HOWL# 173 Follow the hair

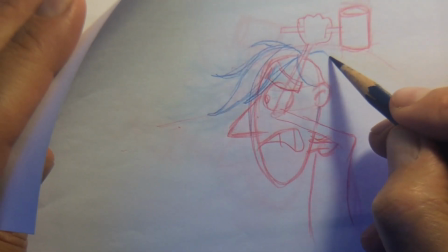8:18 And this hair is going to be obscured, so I'm going to cheat it. I want you to see it.
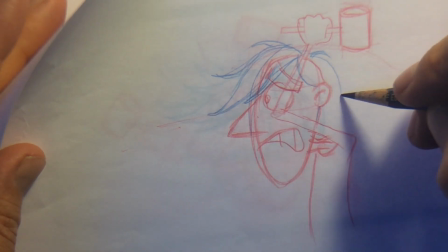8:25 And we know that this piece of hair, by the model,
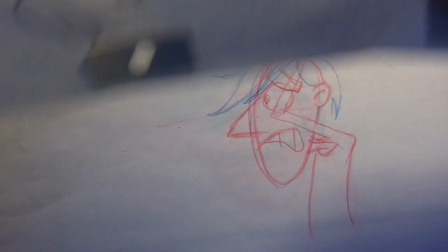8:31 it breaks before the ear, so it's right there. Right there.
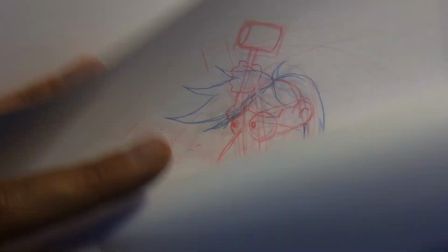8:39 Thanksgiving is coming. I know that we're all thinking about it. Even my drawings are beginning to look like turkey.
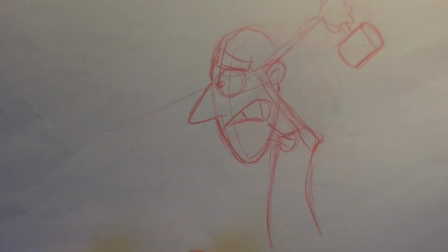8:47 And what a very strange time to celebrate, though we must.
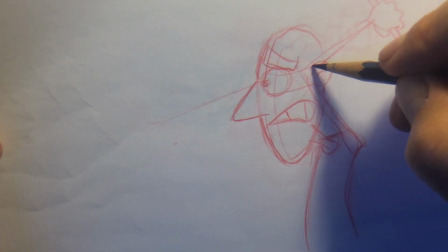8:54 That's my opinion. We're going to be must. It's a holiday.
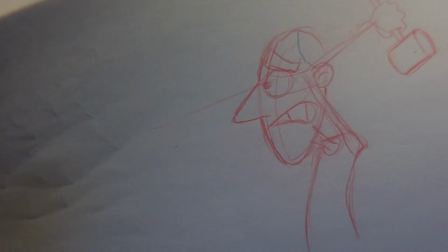8:59 Even the devils take some holidays, from what I hear.
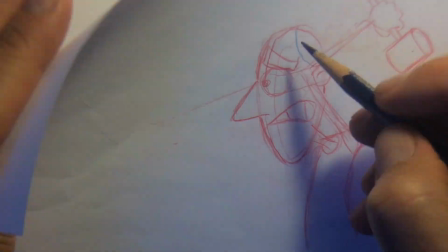9:06 So we're accepting, right? Perhaps.
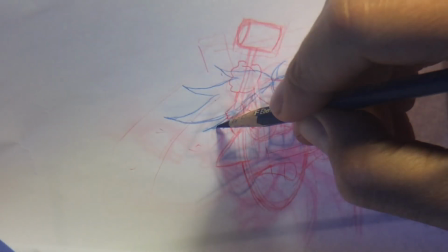9:12 There's all sorts of ways of compliance, right?
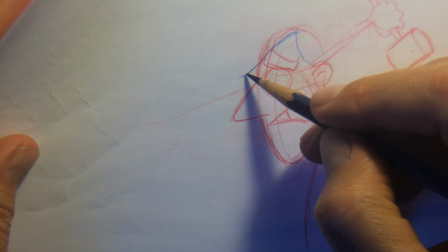9:21 And that's what's so gorgeous about the Homo sapiens sapient, which is we, the most intelligent beings on the planet.
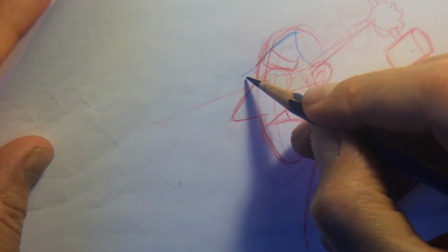9:30 Most intelligent. And we're capable of many good things.
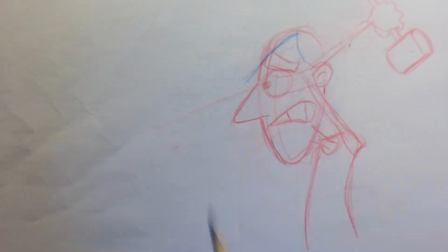9:37 And bad, right? But we want to focus on the good, like having a good line in the animation.
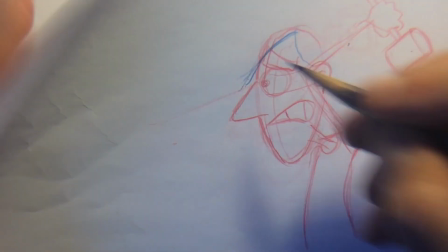9:43 That would be finally something good. And having a patron.
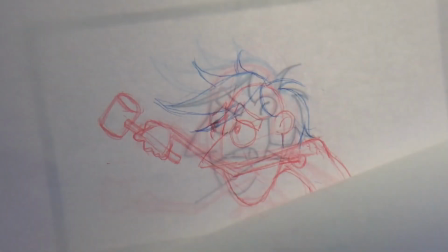9:49 Oh boy. Having a patron. There we go.
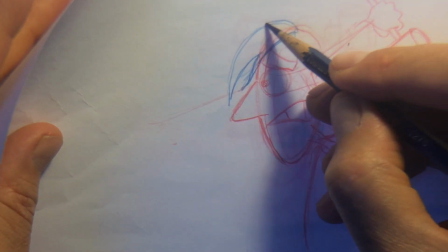9:57 Now we're having change. There will be changes. We will be migrating.
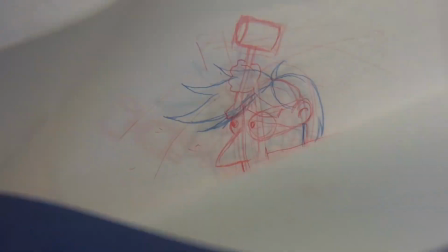10:05 Look at this. So here now you have it.
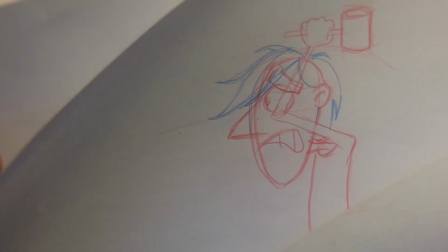10:08 Now they have the hair is delayed if you get 2 frames delay,
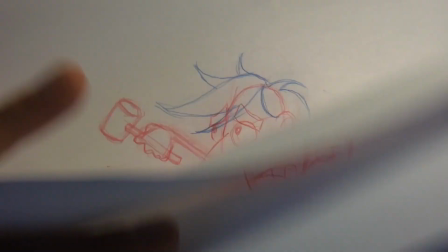10:16 when he's coming back forward, it's just going to be gorgeousness.
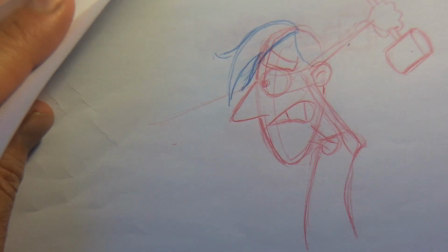10:22 And here, even now, I don't want to. Yeah, but I have to. I gotta do something more than that because he's going up.
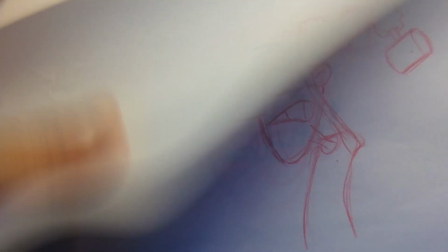10:31 So this hair probably like that, but I still don't want to give it all away.
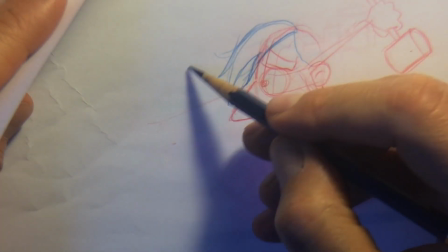10:35 Do you see? They're not. I could easily do this.
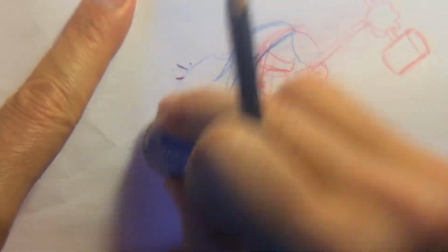10:38 Every one going down the same direction, almost looking identical, and wake me when it's over.
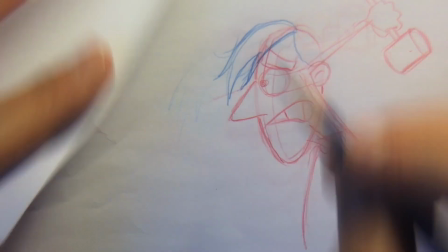10:48 That was rude. So I broke that top hair.
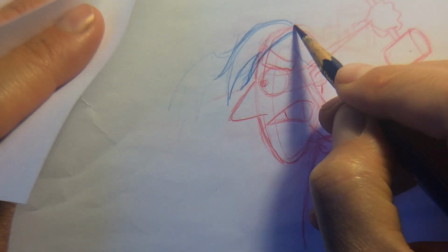10:57 So it just still has to go that way.
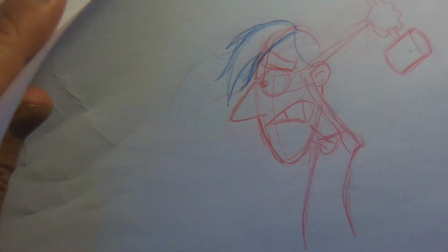11:02 But even that variety is enough for me to get excited.
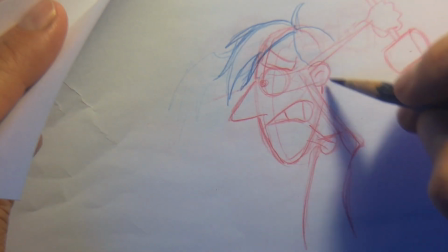11:10 And the back of the hair is subtle. It's too subtle. So it's not, it won't even be seen.
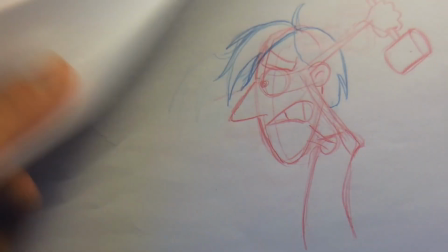11:17 That's the other thing. We have to decide, we have to use some judicial qualities, powers.
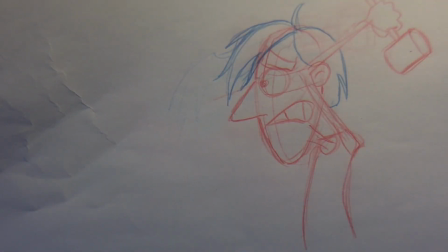11:25 Where are we going to notice? What's the big stuff, the primary material?
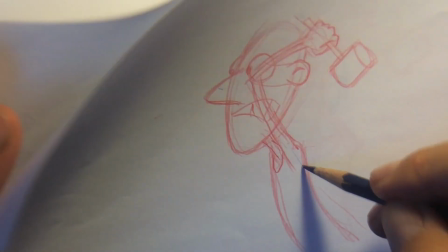11:30 Of course, it's going to be around the eyes, and whatever action is the intention.
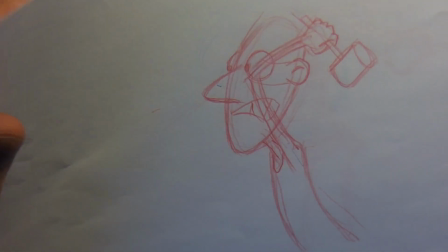11:36 So the hair up here, but the back hair, it just rounds it out.
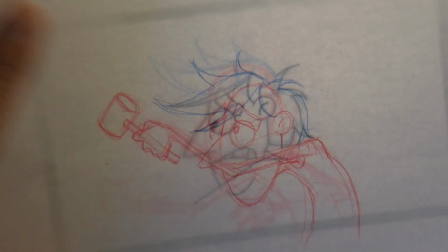11:42 It's just like this arm that I'm not drawing. It's not important.
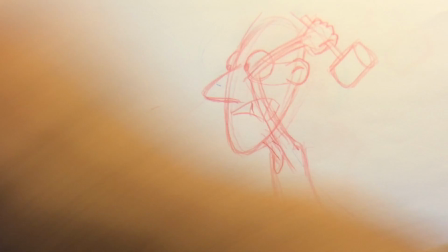11:46 It's so secondary, it will simply follow whatever the body is doing.
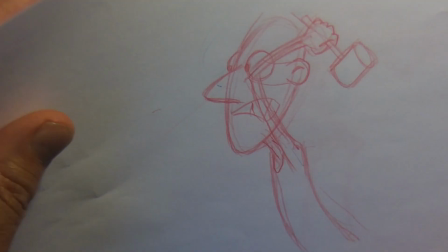11:52 I was talking to Michael Geisler about even
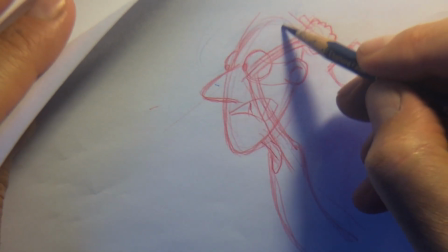11:59 providing insights into the craft of sound design at some point,
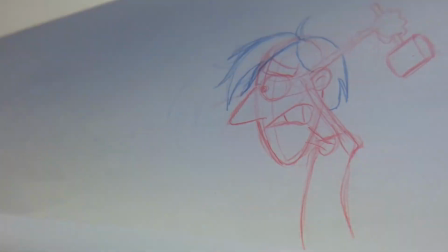12:07 which I think would be a lovely addition to our Dili University program.
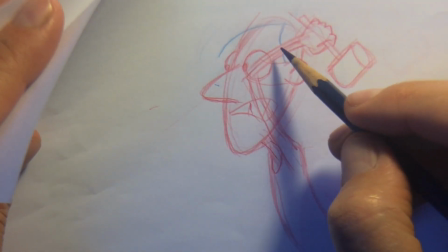12:16 And now his hair is... So there's one hair that's longer.
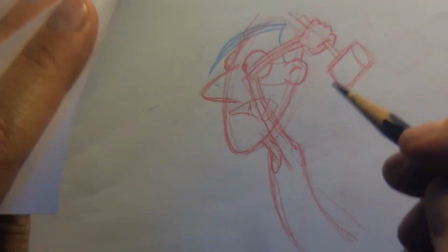12:20 So I'm just going to cheat that. And now there's momentum.